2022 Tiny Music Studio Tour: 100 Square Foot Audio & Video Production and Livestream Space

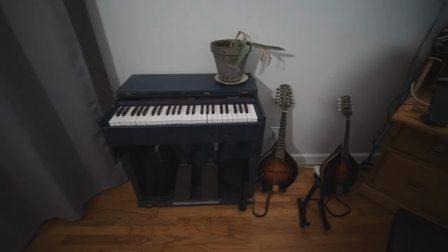4:05 They're never in great shape, but they're fun to play around with, and you can usually find them for free if you got the space in your house to put one.
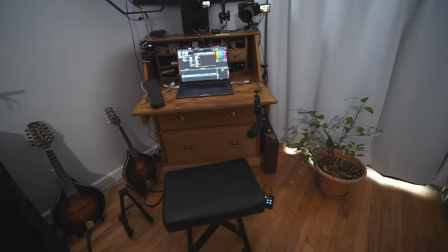4:13 Just keep an eye on Craigslist and you'll find them eventually. This is the non-pretty corner of my room, as you can see.
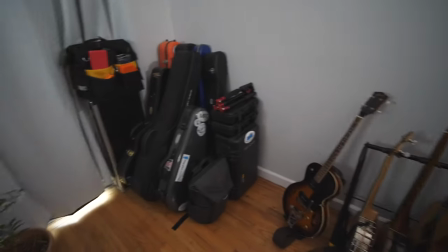4:21 This is where I keep all the cases for these instruments, extra camera equipment, tripods, lights, microphones.
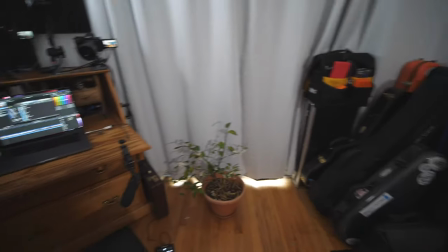4:29 And right now I've got my oval hole Ellis in there,
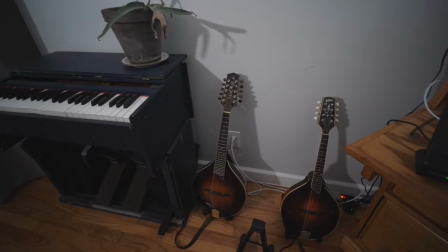4:36 but I've got my other two mandolins, my F-hole Ellis and the Lawrence Smart 10 string, right there, ready to go when I am sitting
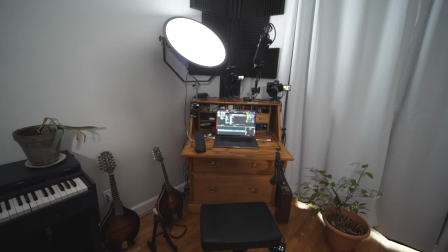4:44 at kind of the main command center of Mando Lessons HQ.
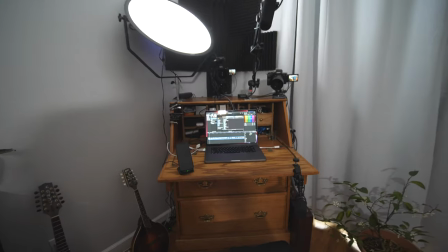4:48 So let's zoom into this a little bit, and I'll show you around the kind of technology side of things.
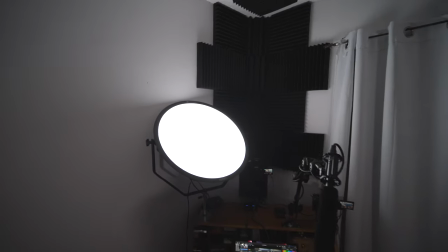4:55 So, starting out, you'll see this giant very bright light, and this light is actually only on like 15 or 20% right now.
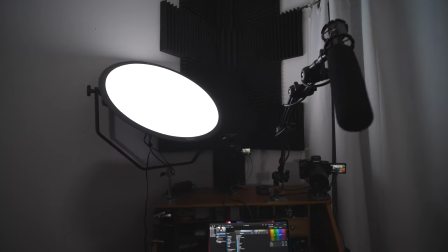5:03 It gets a lot brighter. I just don't need that power.
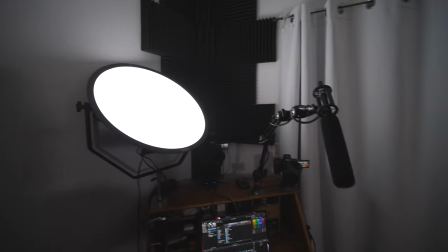5:05 Mostly what I need is that big round circle to give me a nice soft diffuse light when I'm making videos.
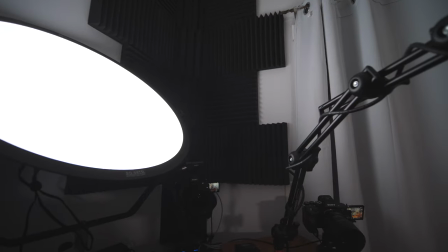5:12 A little bit of sound, just got some sound tiles back there just to cut down on the reflections and the echo and the bad sounds.
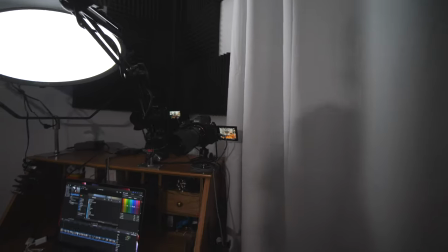5:20 It's a little dark back in here, but I'll see what I can show you.
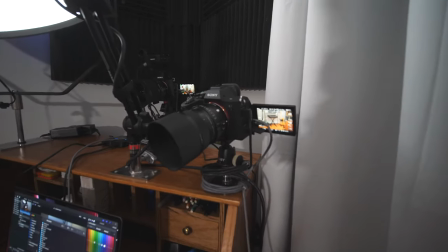5:27 I've got two of these cameras. Just upgraded to Sony because a couple of reasons.
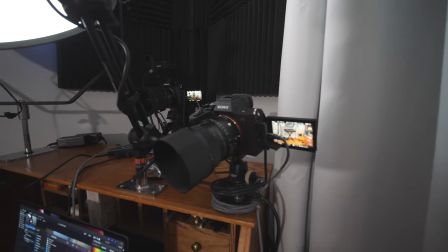5:31 One is autofocus.
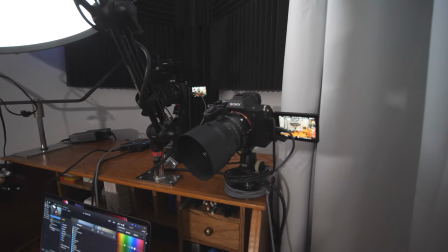5:33 I'm recording right now and have been recording for the last 10 years on Panasonic cameras, which are great, but the video autofocus is a little unreliable.
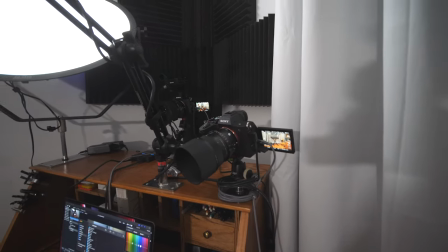5:42 And if I want to be moving around enthusiastically in my seat while I'm making these lessons,
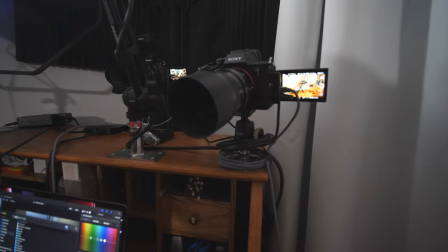5:48 that's just what I'm going to need is some better autofocus.
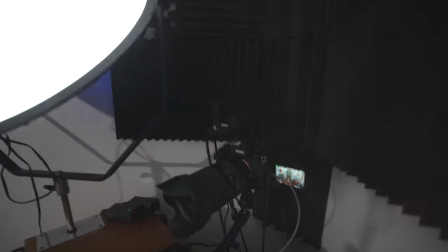5:53 Now these two cameras, and this one back here also has, kind of hard to see with the black foam behind it,
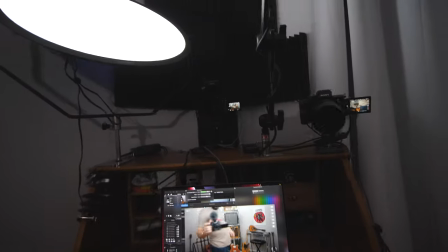6:01 but that one back there, if you can see, also has a XLR adapter up on top.
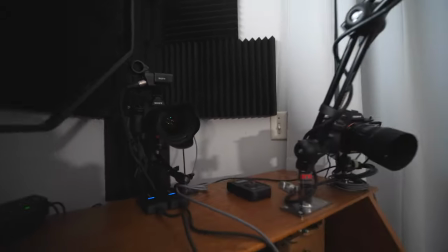6:08 So I can plug these microphones, which you see hanging out above.
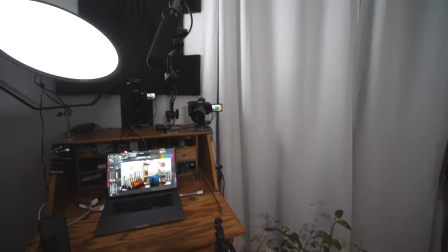6:12 These are a couple shotgun microphones made by Deity, the S-Mic 2 shotgun microphones.
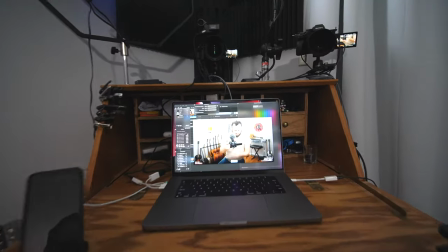6:18 They're off screen, so if I sit down, I'll try to get that properly exposed.
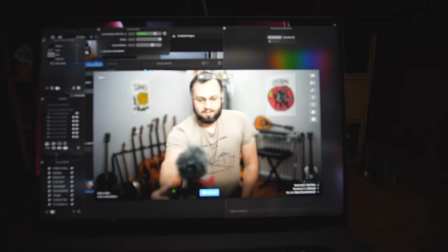6:25 You can see in the frame, you can't see the microphones, it's just me. But these sit out here.
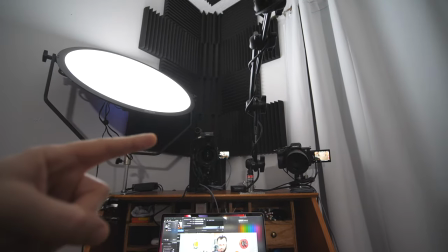6:31 This one's for the mandolin. That one is for, that one is for my voice.
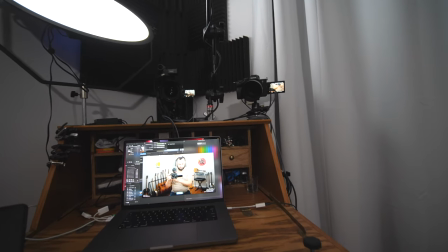6:37 So I can get a nice close mic'd sound. The closer your microphones are to the sound you're trying to record, generally the better things are gonna sound.
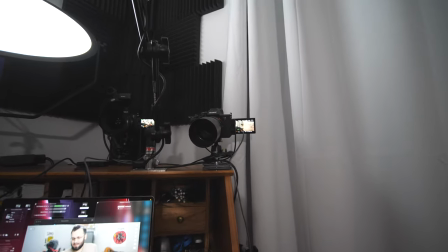6:46 So, I don't think I mentioned, for any camera nerds out there, this is these are the Sony A7IVs.
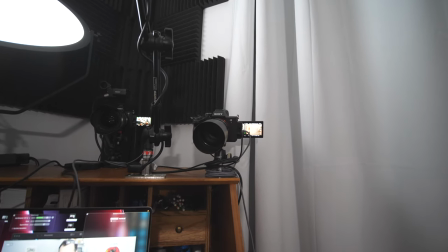6:53 This is the Sigma 65mm f2, and that is used for the close-up of the mandolin shot that you often see on Mando lessons.
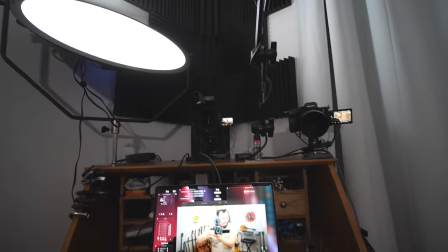7:01 Back there I've got a 35mm f1.2, which is very wide aperture.
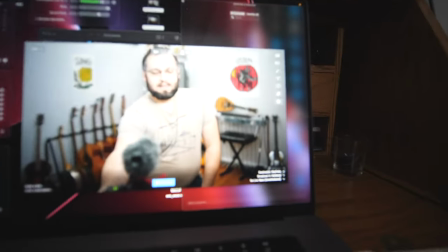7:08 And what that allows for is really shallow depth of field when I'm sitting here.
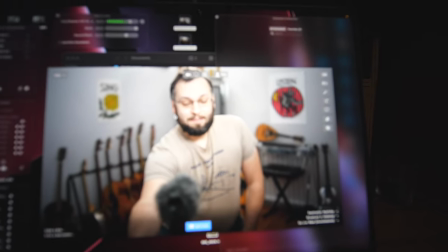7:16 Because my room is so small, I really need all the separation from the background I can get, especially with all these busy instruments in the background.
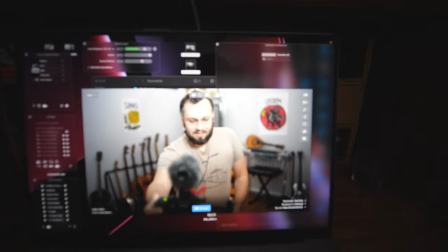7:25 Any separation I can get from the background is gonna make me pop out and put the focus on the instrument
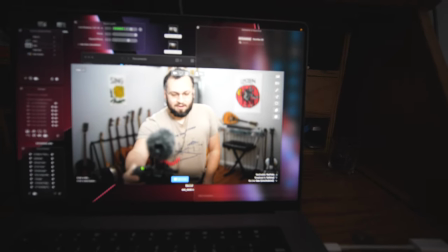7:31 rather than the often messy and busy background behind me. So I've got 35 there, 65 for the mandolin close up.
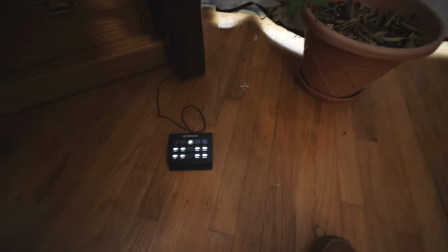7:40 Moving down here, I've got what I call my zoom party trick.
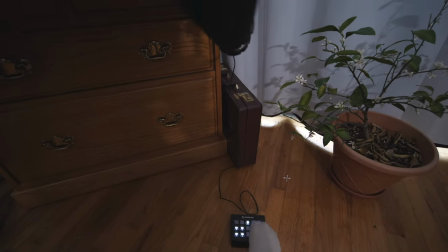7:44 Now I use this as a little foot switch when I'm live streaming.
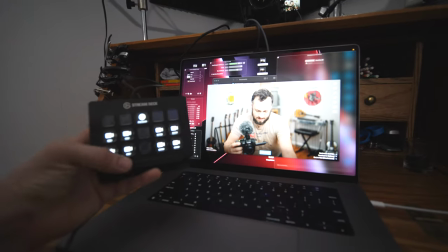7:51 I'll see if I can get these both in the shot. If you keep an eye on the video there, that is going to go in.
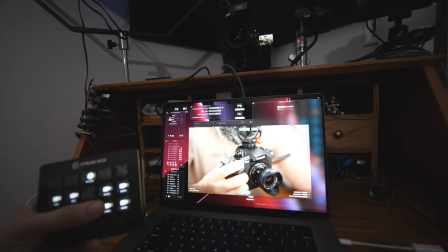7:58 It's a picture of my camera right now. But when I hit that with my feet,
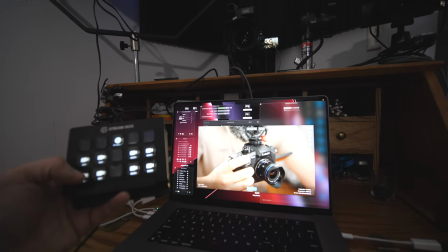8:04 I can switch from the wide view to the mandolin close-up without taking my hands off the instrument, so I can switch mid-song.